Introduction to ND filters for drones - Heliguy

Hi my name is Ben from HeliGuy and today we're going to be doing a video about ND filters and more specifically we're going to be looking at the PolarPro ND filters which are available from HeliGuy.com.
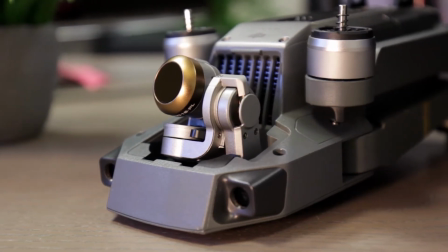Neutral density filters or ND filters as they're more commonly known are widely used in a range of photography and videography. The purpose of them is to reduce the amount of light that's going into your camera sensor. Think of them as a pair of sunglasses for your camera lens.
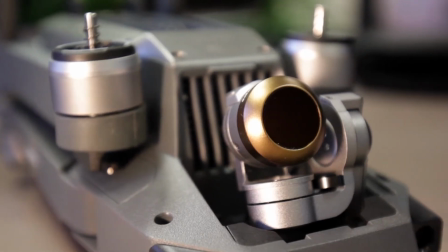ND filters for drones are small bits of plastic or glass which go over the camera lens. They come in a variety of different transparency depending on their ND rating.
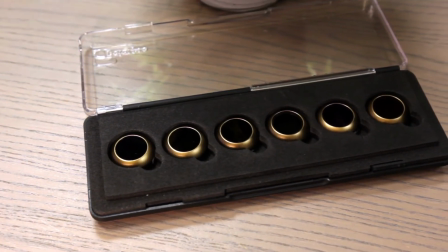ND filters work with your camera to increase the aperture range by reducing the amount of light going into the camera sensor. Another application of the ND filter is to give longer exposure images a more natural and soft feel when the subject's in motion.
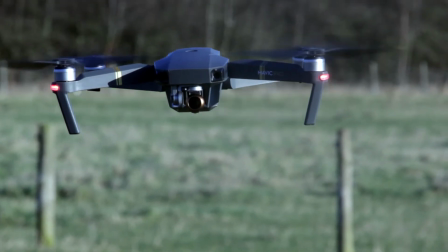Blurring and softening images and video help you avoid unnatural or rigid results.
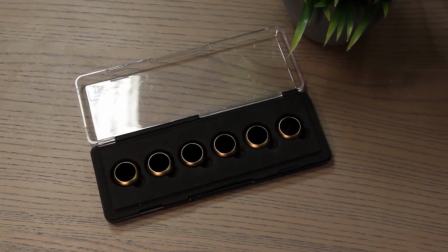In addition, if you're looking to capture a subject up close with a shallow depth of field, the ND filter can be used to avoid overexposing your subject.
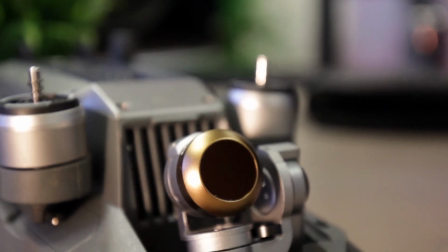ND filters also come in completely transparent or UV protection. This means that if your camera lens does get scratched, you only have to replace the filter and not the lens itself.
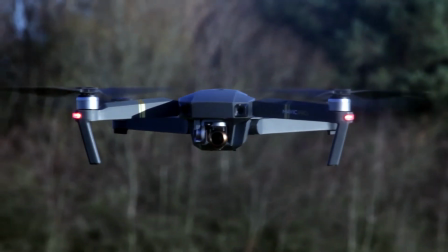As well as being ND filters, the PolarPro Vivid Collection are also polarising filters.
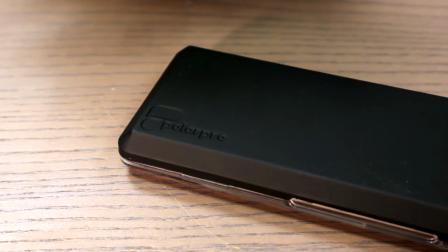A polarising filter is a great addition to any photographer or videographer's kit.
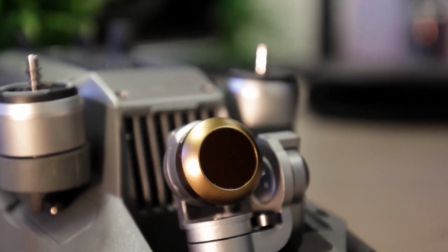The main purpose of a polarising filter is to reduce the glare into the camera's lens when shooting reflected light.
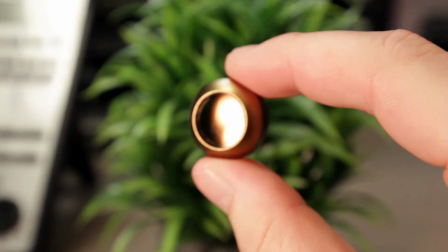Polarising filters can be useful in any conditions but they really come into their own when shooting over water, snow or other reflected surfaces. So Heliguy went out with the PolarPro Vivid collection to get some comparable footage from using a ND filter and not using an ND filter.
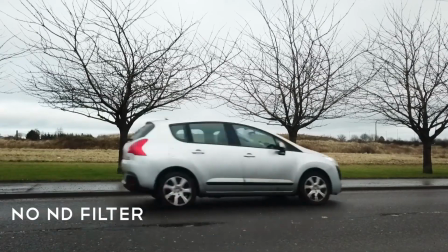As you can see when the video is captured without the ND filter the car has very limited blurring and the effect is somewhat unnatural to the eye.
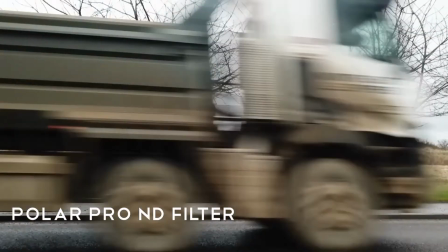When an ND filter is used the video has a blurred effect which is more accustomed to the human eye. Using an ND filter in your videos or photos is likely to bring up results that you see similar to television and film. HeliGuy offers a wide range of ND filters for your DJI aircraft and more information about the specific filters can be found in the links in the description below. Thanks very much for watching this video if you'd like to find out more information about any of the products click that like button or subscribe to our channel for future updates. You can also find out more information at HeliGuy.com